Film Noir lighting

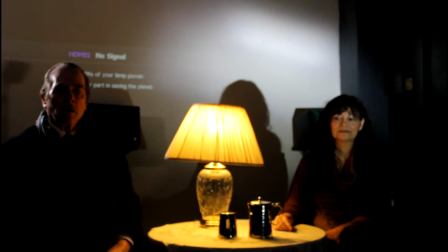[8:10]
Right? We see in everything in Misa's face. Right? We don't want to see that, do we? Mm-hmm. Look in the camera, right? We want Misa to be beautiful, right? Gorgeous, yeah? Yeah. How you going to do that? What do you mean with the lighting or instructing the actors?
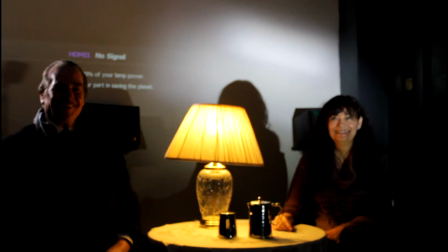[8:27]
Yeah, it's with the lighting, man. That's like, oh yeah, I'll follow you back up the camera. Right? So now we call over like Steven here, who is our, key light boy. Come on, Steve, come on down. Right? Everybody, all hands on deck. Not ant and deck.
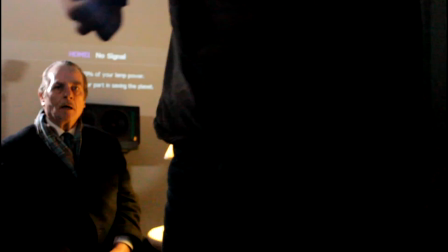[8:46]
Over here.
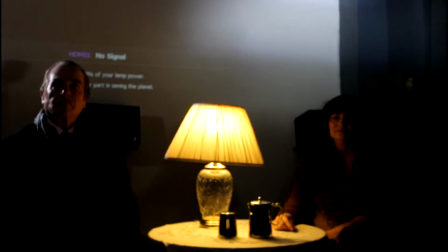[8:51]
Now, when you're lighting women,
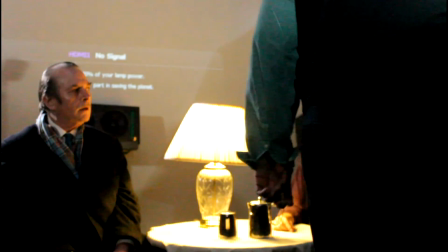[8:55]
and this is kind of chiaroscuro old school, you always light them for what angle, Misa?
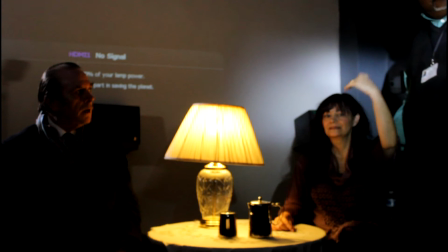[9:03]
From the, From above. yeah, Never from straight on. never.
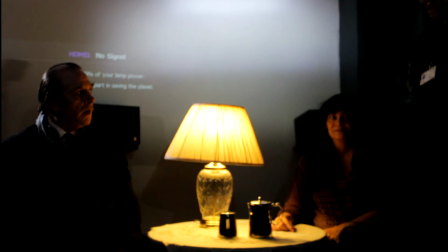[9:07]
Don't say yes, Sean, because seeing you do it. Never from straight on. Right?
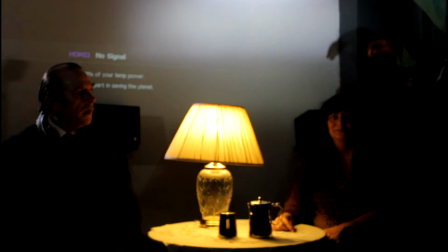[9:12]
Always from above, because when the lighting comes down onto her face, it brings the light, floods her face beautifully, goldenly, like they do in film noir, which is what you're making.
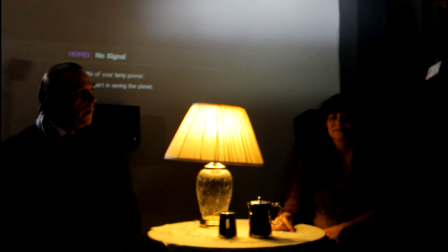[9:22]
So, Steven, give me a highlight of that key light on her face to come down.
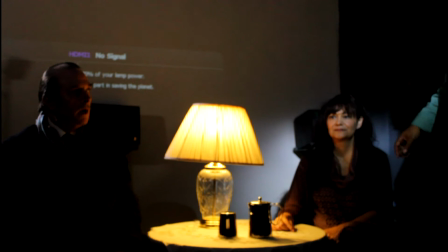[9:29]
Right? Ooh. Right? That's looking nice. Is that looking nice?
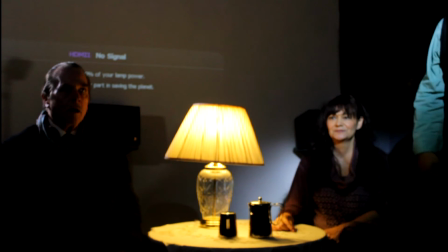[9:34]
I don't know. I'm not looking in the camera. It's good. Yeah?
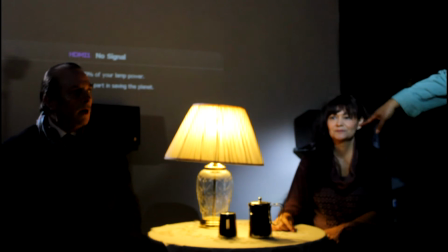[9:38]
Because what we're doing is we're taking the shadows off of her face. It's not that you got lines on your face. It's just that when the lighting is wrong, it puts shadows on the face that makes her not look as lovely as she can look. Now, looking there. So as the key light, you want to make sure that you don't lose that.
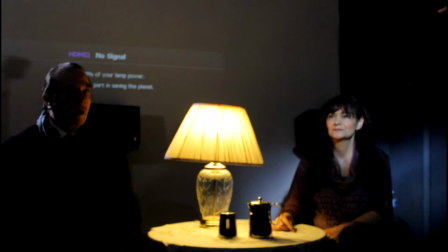[9:58]
When you lose the spark in her eye, which you've lost, move the light. There you go.
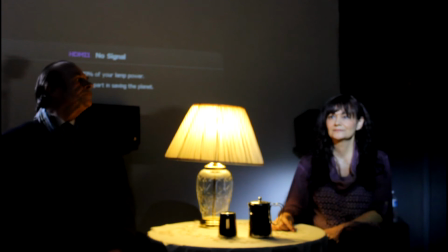[10:03]
There it is. Everybody see it? Yeah. Right? Stay high, stay angled, keep that key light.
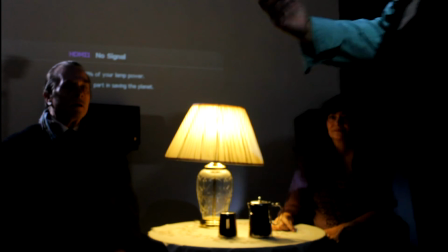[10:10]
Right? She's gorgeous. Now here's this evil man right here, sitting here. Right? I don't do nothing. He didn't do nothing. Right? He got this backlight on him.
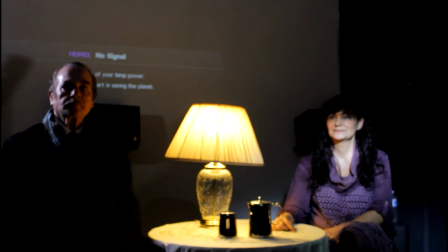[10:21]
Is this as high as this goes? Right.
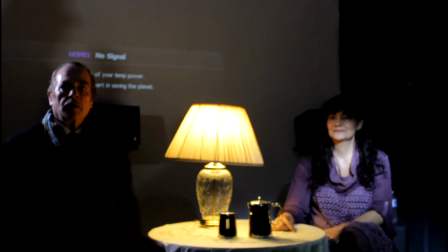[10:24]
He's got this backlight on him because the more light that comes towards the camera, it causes the camera to close the aperture.
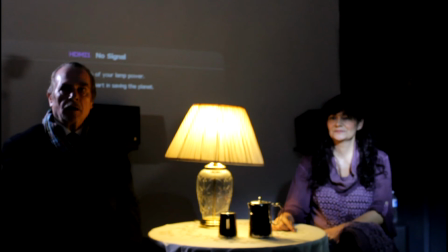[10:30]
Even though these are digital cameras, that's old school, it does. So it makes him more silhouette in the front, doesn't it, Nigel? Yeah. Look at that. You're looking like a devil. Wait a minute, man. You're moving that light, man. Get back on the face.
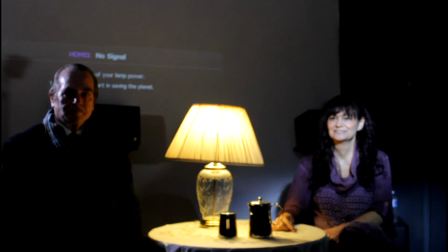[10:42]
You're not on the face. There you go. That's it. Yeah, no, stay, man. Stay. That's great.
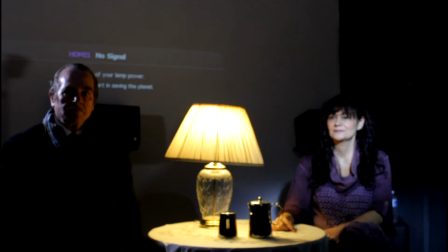[10:47]
I know. You're like, I'm not a boom, man. I'm not a boom. Right? Now look at how beautiful that looks. Doesn't that look beautiful, Nigel? That's great. Right. So we got the evil man whose face is shadowed, right? And we got the lovely woman who is got the catch lights. We got a nice practical lamp.
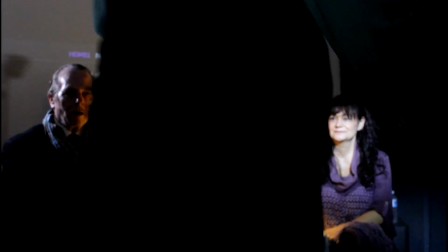[11:04]
These are called practical lights, right? The practical lamp is on between them, right?
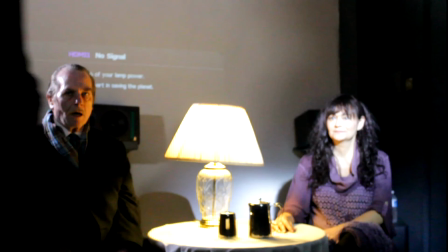[11:09]
And now Gary's saying, "What the hell am I doing?" What are you doing, Gary? You feeling the light? Now, what the problem with what Gary's doing? One, I told him to do it. Reason why we usually shine the light at the ceiling is why?
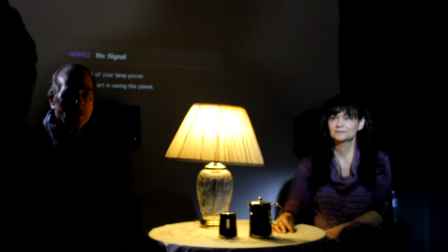[11:25]
Anybody? Ceiling's white, it reflects down. Yeah, ceiling's not white though, is it? No.
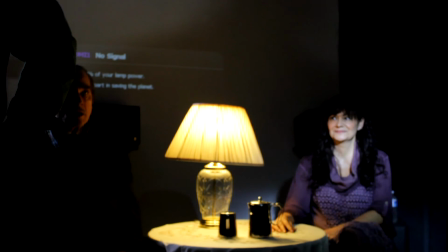[11:30]
So I made a mistake. I could do that, because you would. So, bring the light down, Gary.
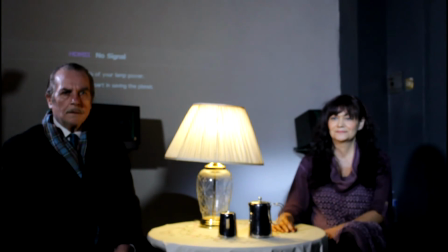[11:41]
How's that looking, Nigel? It's creating a lot of shadows.
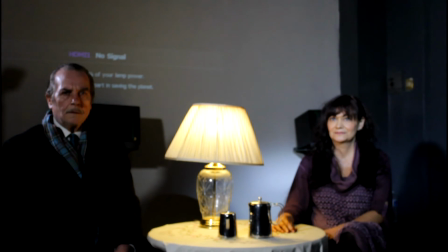[11:47]
Well, which is are good. we doing film noir? We are indeed. That's a good thing. We're creating a lot of shadows. That's what I'm saying.
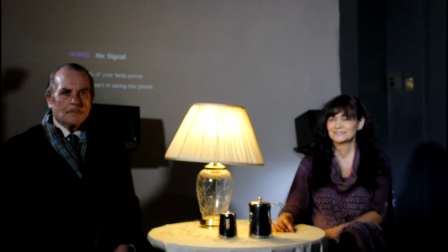[11:52]
That wasn't a criticism. I know. Now, but there is a criticism. I can see Mal and I don't want to.
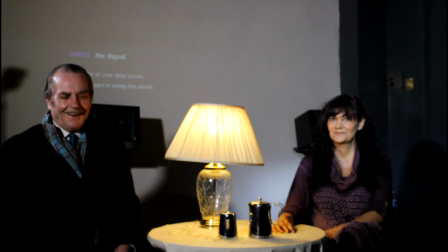[11:59]
Meant in the nicest possible way. Yeah, no, I did.
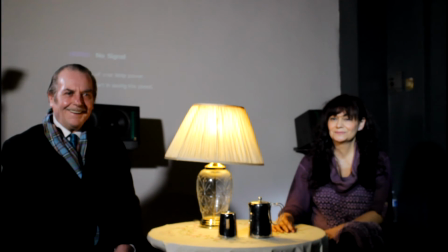[12:04]
So Phil, like, boy, he has to, like, move his light so I don't see him out. Just kind of, look at that.
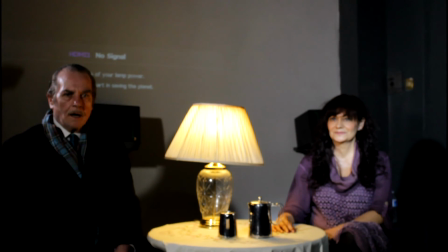[12:12]
Oh, look at that. He invented a barn door. Right, so you got a barn door on there, so Mal is darker.
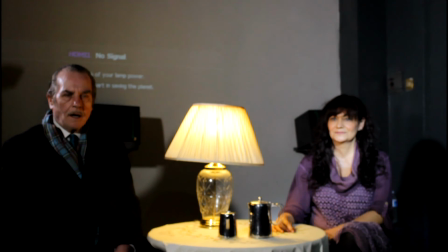[12:17]
That's good.